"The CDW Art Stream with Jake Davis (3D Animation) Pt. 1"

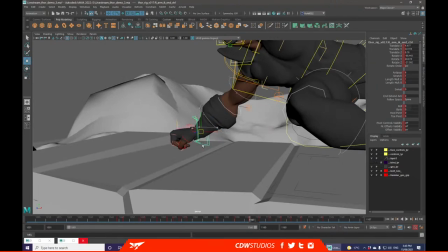6114s
Again, I will have to do a secondary pass of these hands, only because I've done these all under
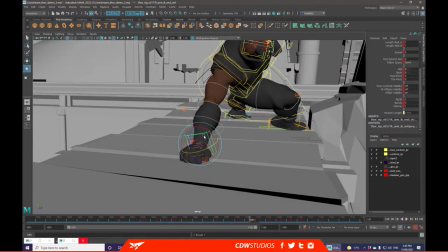6121s
the wrong, so they're not on global, they're on main, which is meaning that I'll have to manually hand animate
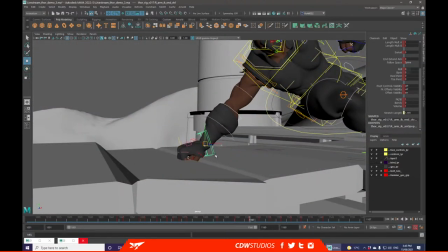6129s
these instead of just setting and forgetting.
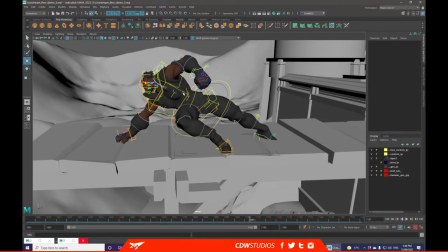6134s
But that's something that can happen afterwards, because it's a process with keying what they're targeted to,
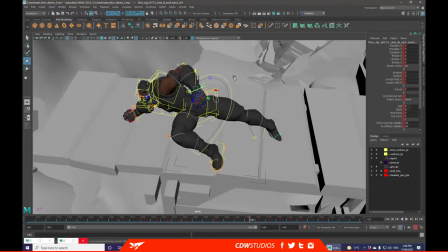6145s
and a good time that I'll start doing those switches is when they're in the air. Only because the air switches allow you to have some really fast motion with some settle,
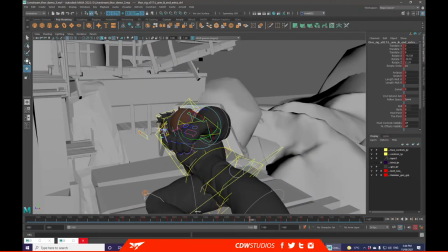6154s
and you kind of hide your switches that way.
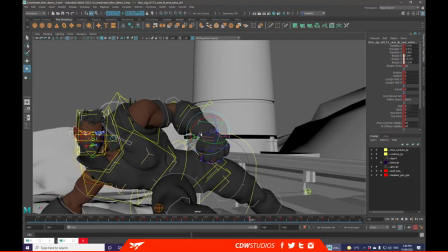6161s
You want to kind of take advantage of your own motions as much as you possibly can for
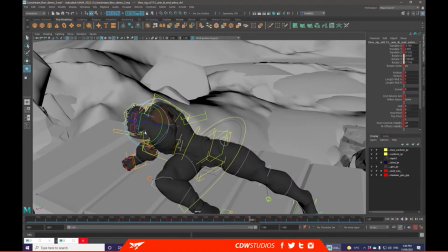6167s
doing your hiding of technical things, just because it's less likely people will notice when you're doing the fast motion opposed to a slow,
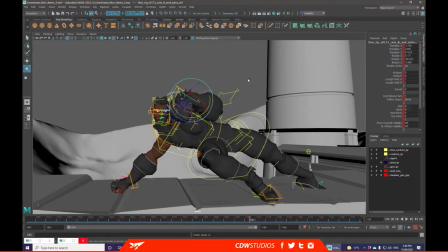6175s
subtle motion.
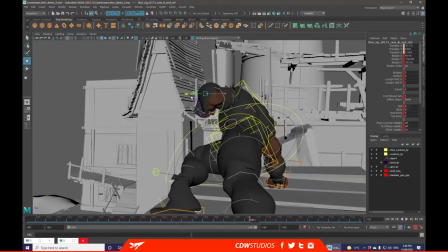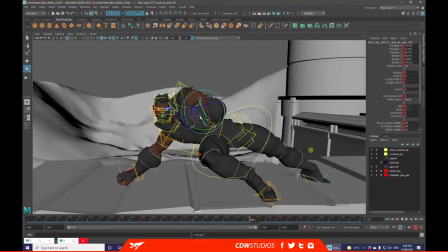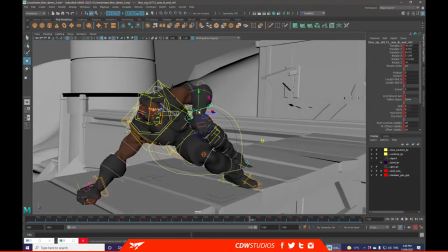6193s
At the moment, just trying to find a nice position for his other hand.
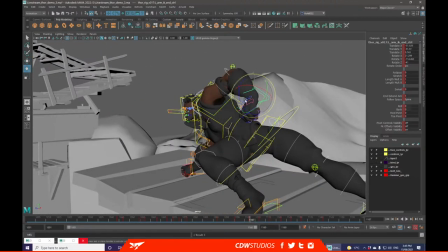6199s
I'm wondering if I can get behind him to read really nicely.
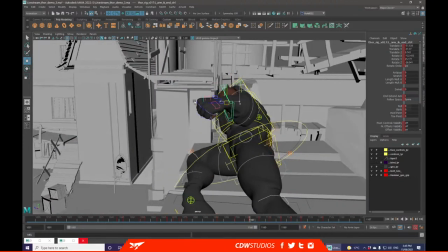6209s
Alternatively, if I really wanted to, I could have it outstretched, like he's trying to stabilize himself.
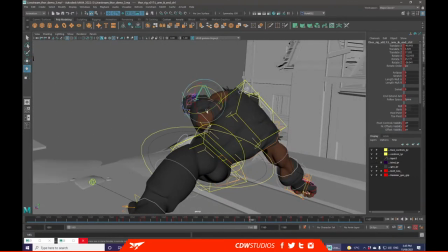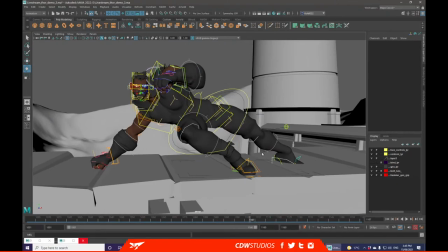6218s
I think something like that really keeps the energy going, and we can try to keep it more on a horizontal line opposed to where it is at the moment. So if I just bring him down a little bit lower, get this tone, rotate it a little bit more. I like that.
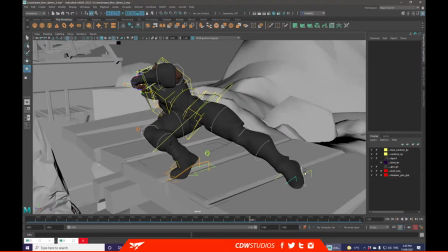6236s
We get closer and closer to a really nice pose that we really like.
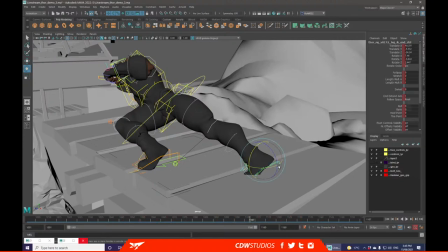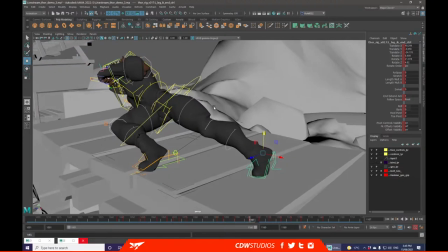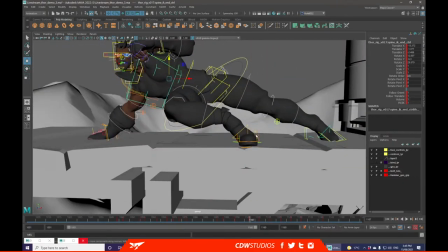6253s
Like, I'm really starting to like the energy in this part.
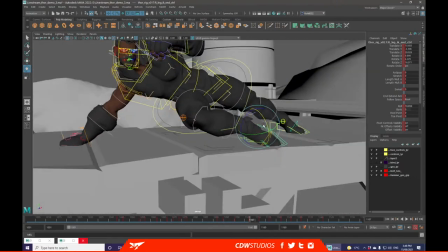6261s
There's certain things that are really not working for it.
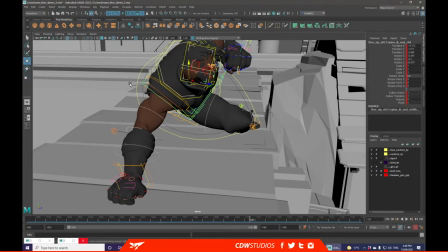6269s
That's very close to where it should be. Like, personally, I need to probably do it past these shoulders.
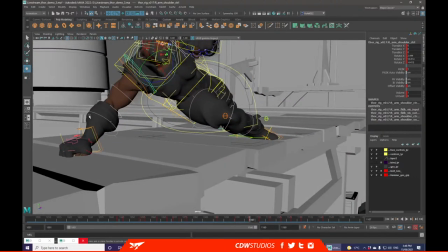6277s
Just making sure they're kind of working together. But I also need his mass on his elbow to be a little bit stronger.
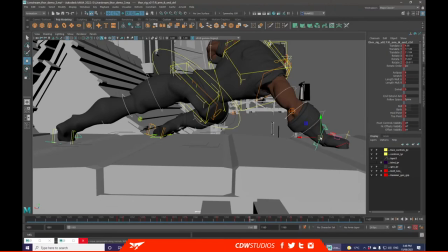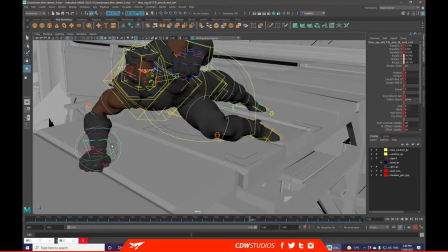6291s
Because we really wanted to show that he's, like, putting weight on this arm, opposed to just resting on it.
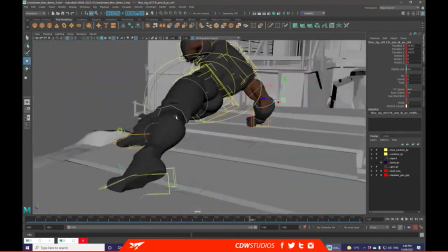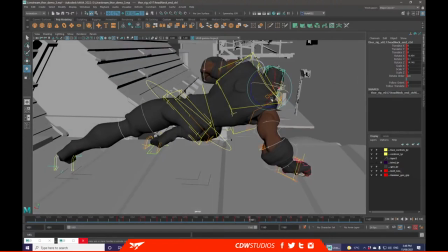6306s
Try to give his head just a little bit more dynamic look of where he's going.
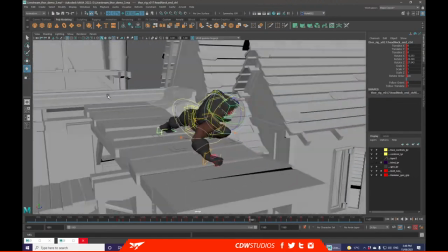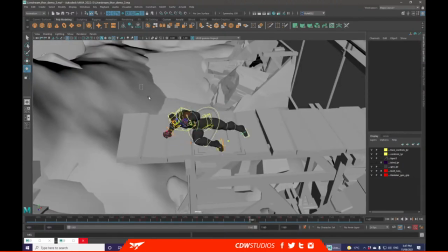6316s
What we'll do is we'll just grab all of these. Ooh, not all that. All this. We'll deselect those controls because we want him to slide. We'll just copy it over. Put it on this key. Oop. Bob's your uncle. You've got this. A very simple slide just here.
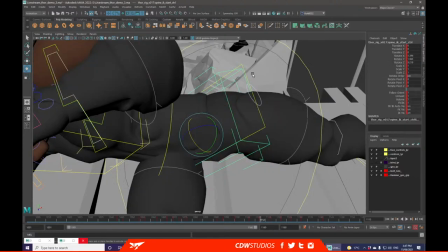6336s
And when you get to the second part of this slide, we can now just start adjusting it that he's now gaining a little bit more control of what he's doing.
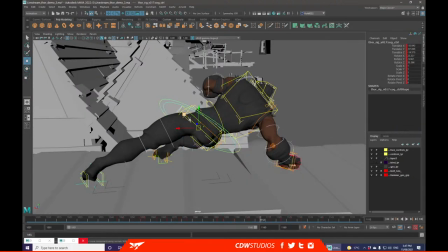6344s
And one way to do that is literally just grabbing this control here, pushing it up, up,
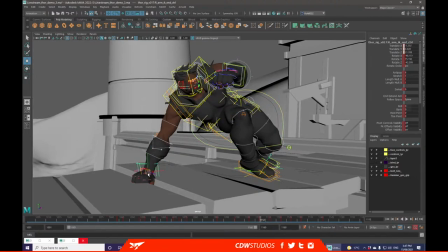6352s
and then you can hyperextend this arm to, like, really emphasize that he's getting lift off from it.